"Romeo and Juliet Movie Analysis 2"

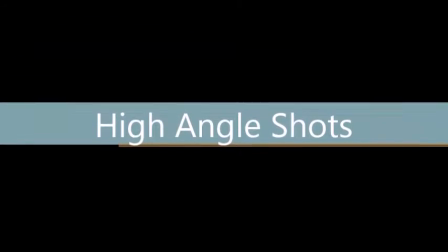High-angle camera movements are used to set the scene or show the powerlessness of the character in the shot.
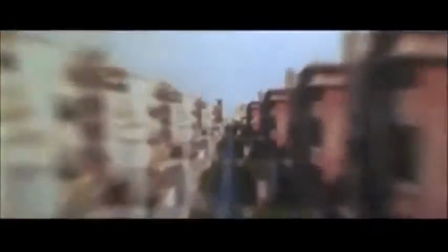This opening montage sets the scene by quickly flashing high shots of the city.
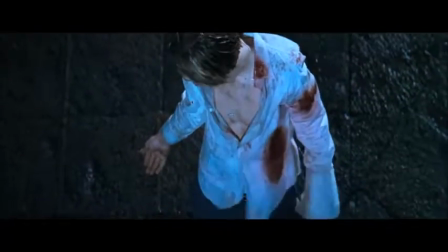This next scene shows how powerless that Romeo feels after he has killed Tybalt.
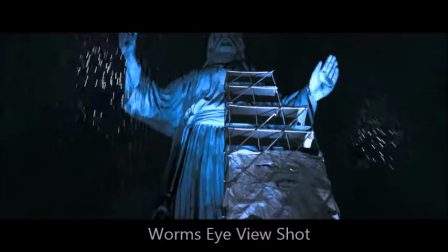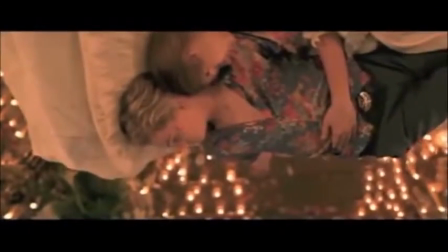After Romeo and Juliet's death, the camera looks down on them and slowly reveals the saddening scene.
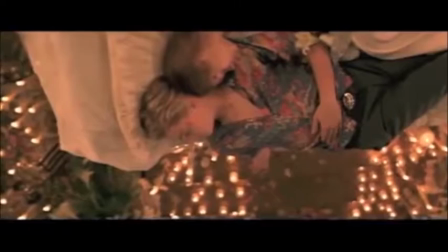This high angle is used to both show us the full picture and to symbolize how fragile both characters are.
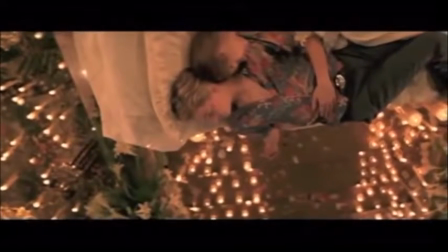Many high angles are used throughout the movie. They are often showing the powerlessness of the character, and by doing so can also emphasize the role of religion.
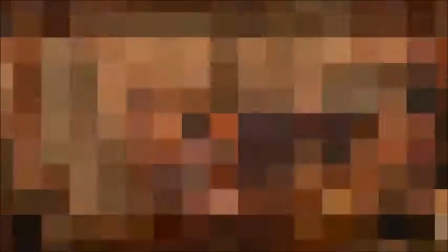These shots depict how the characters are powerless to the will of God, especially in the shot where the viewer looks down from the top of the statue of Jesus.
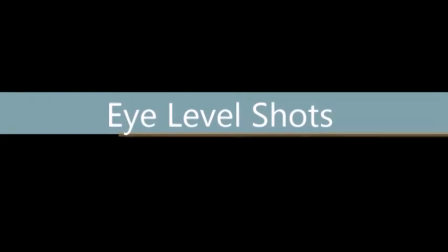Eye-level shots are seen as neutral and help the audience relate to the character in the shot.
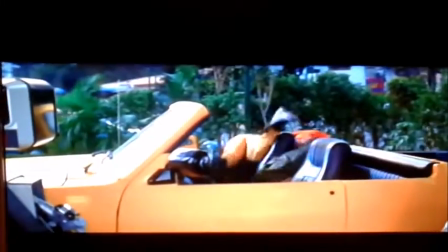In the audience's first encounter with the feud between the Montagues and the Capulets, everything is shot at eye level.
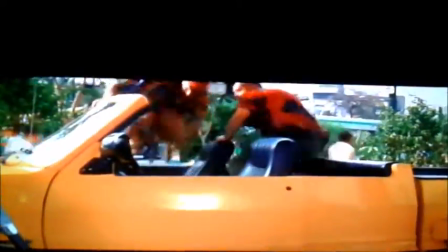This encourages the viewer to connect with the characters from both parties. It also helps the viewer feel the fear of the Montague group and the anger of the Capulets in the scene.
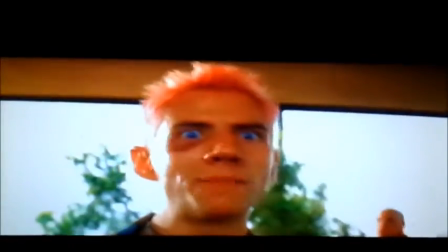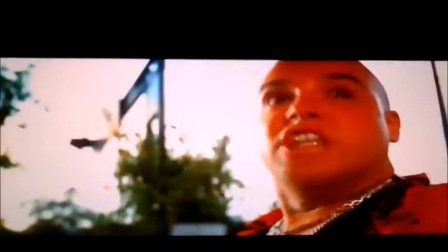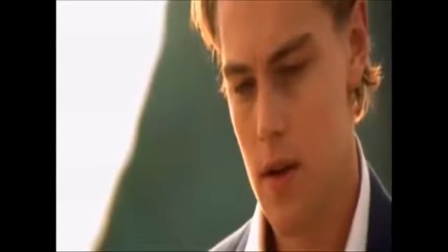The use of eye-level shots in this scene helps the viewer connect to the inner thoughts of the characters within the scene.
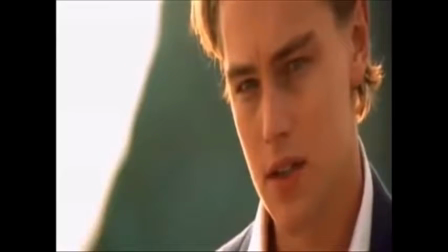It depicts Romeo's want for peace between their two families and shows his hope that Tybalt will accept this peace.
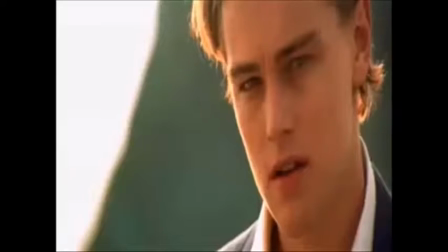It also shows Tybalt's confusion that quickly becomes rage aimed at Romeo.
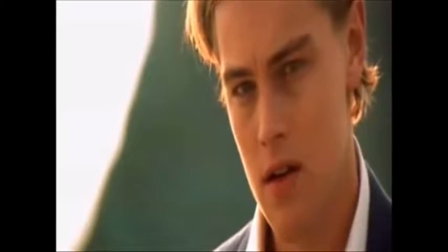It also shows the feelings of the other people in the scene by switching from person to person.
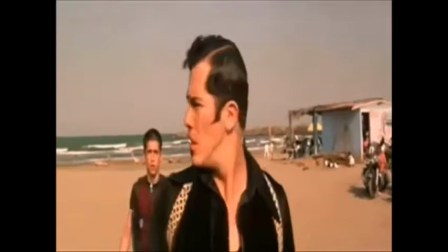This raises the tension of the scene because the viewer can tell by the looks on their faces that something is going to go wrong in the near future.
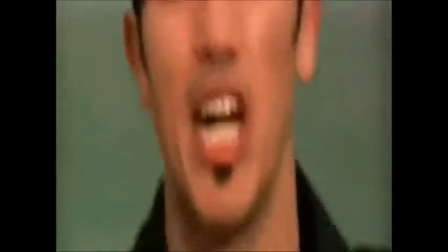Boy, this shall not excuse the injuries that thou hast done me! Turn and draw!
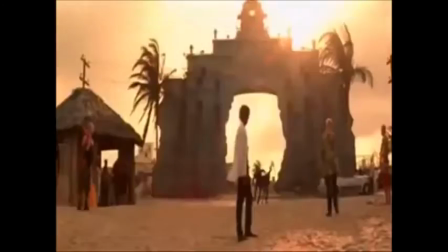Turn and draw! Turn and draw!
Dutch tilt shots, or canted shots, are used to create a feeling of unease, or also to show the disturbed point of view of someone under the influence of drugs or in an action shot.
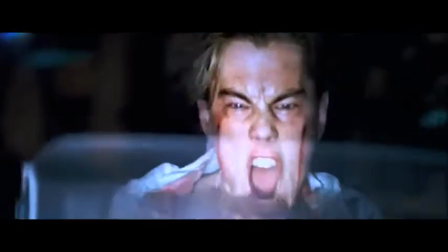In this scene, when the camera focuses on Tybalt, the image is tilted to the side and very shaky.
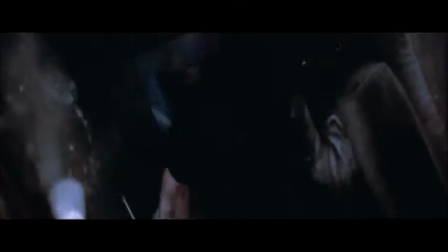The tilt of the camera shows both the instability of Tybalt's anger and simulates the impact of Romeo's car with his own. So, not only does this camera angle depict the emotion of the character in the shot,
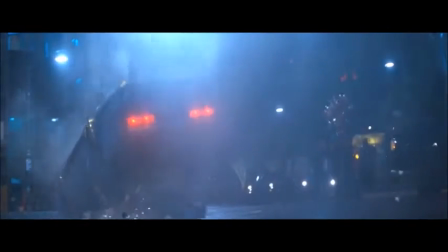it also shows that the cars crashed into one another without having to actually show it in a wide shot.
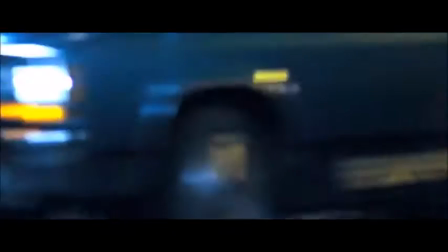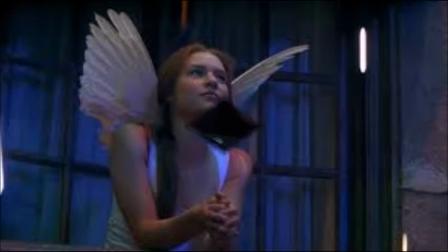Even though only 3 of the 6 different camera angles were described in this movie, the other 3 were picked out and labeled throughout.
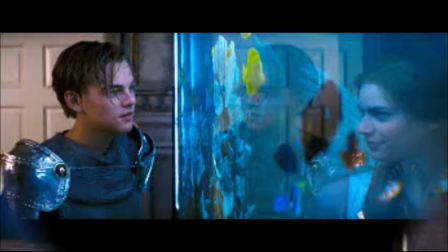Camera angle can tell the viewer many different things, such as the emotional state of the character, how the character is seen by other characters, and where the movie is set.
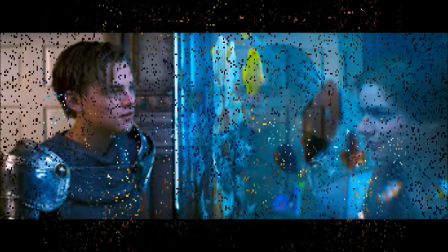All of these things immerse the viewer in the story and make them connect with the various characters.
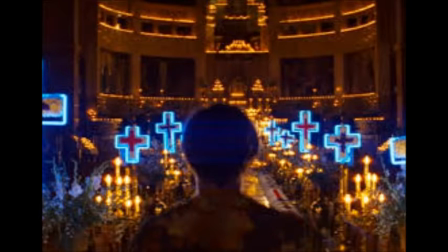In this movie especially, camera angles really help the viewer understand the inner feelings and thoughts of the characters on screen.
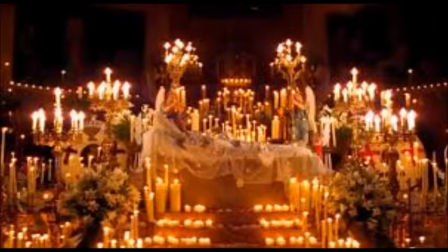It often helps the viewer interpret what is happening in a scene, which is very helpful since the often confusing original dialogue is used in the movie.